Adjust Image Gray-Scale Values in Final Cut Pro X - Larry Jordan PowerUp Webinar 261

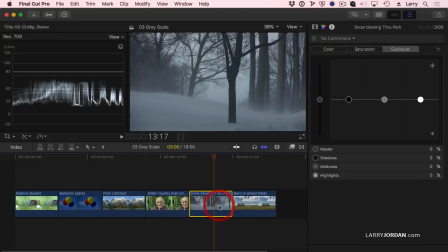[8:15]
Select the clip and I'll do it on the color board just because it's fast. I want to have this be a really cold winter scene.
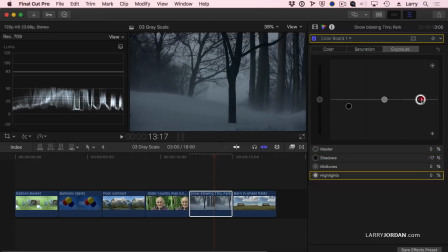[8:22]
I'm going to pull the black level down. I'm going to push the white level up.
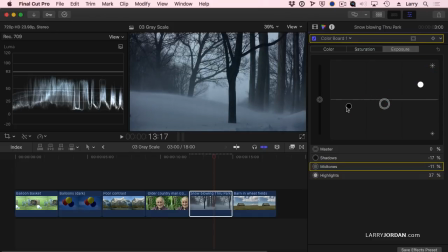[8:27]
And I really want to compress, pull those blacks way down. I don't want to have anything except black and white. I want to have it feel very cold, very, very, there's no gray in the middle here.
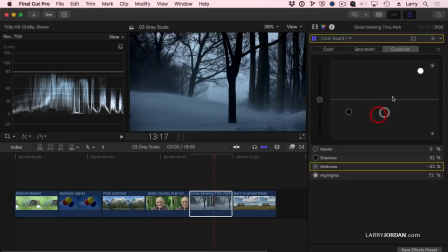[8:47]
I want it to be harsh.
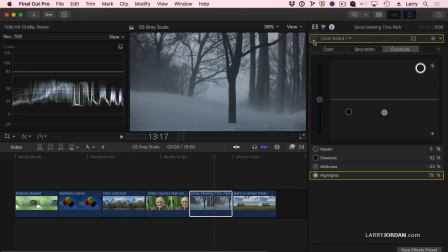[8:50]
Okay, this is before, soft, foggy, spring, winter day maybe.
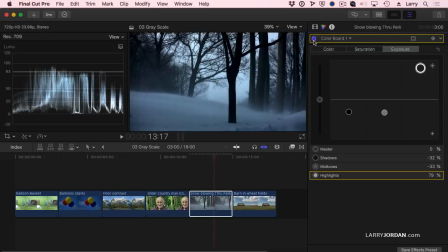[8:58]
And look at that. Oh, I want an extra parka before I go outside.
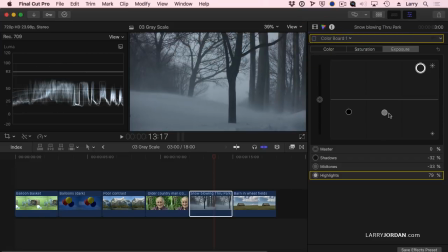[9:03]
Look at how by adjusting the midtones, that's this button right here, how we're affecting the emotion of the scene.
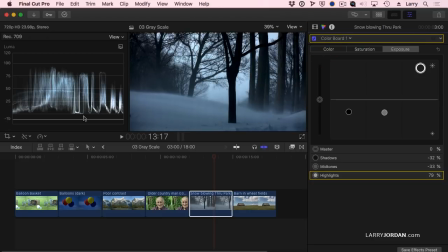[9:09]
I'm crushing the black, not crushing it, but I'm putting the black right at zero. I'm putting the highlights right at 100. I'm really stretching the exposure. But the reason I'm getting that stark, dramatic, cold feeling is because I'm messing with the midtones.
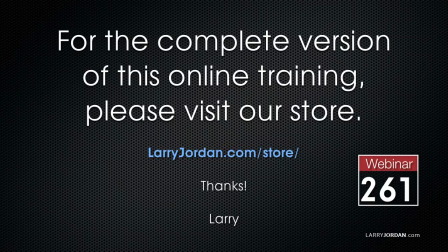[9:27]
This has been an excerpt of a recent PowerUp webinar on color correction and grading in Apple Final Cut Pro 10. For the complete version of this online training, please visit our store at larryjordan.com/store and look for Webinar 261.
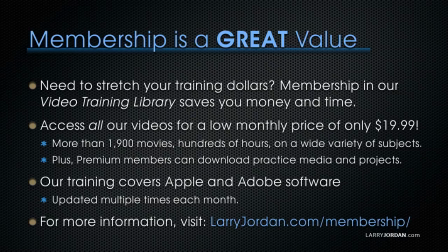[9:45]
By the way, membership is a great value when you need to stretch your training dollars. Membership in our video training library saves you money and time. You can access all of our videos for a low monthly price of only $19.99.
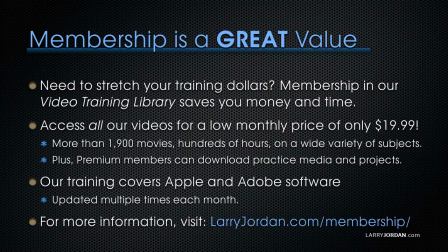[10:02]
That's more than 1,900 movies, hundreds of hours on a wide variety of subjects. Plus, premium members can download practice media and projects. Our training covers Apple and Adobe software. We update it multiple times each month. And for more information, visit LarryJordan.com/membership. And thanks.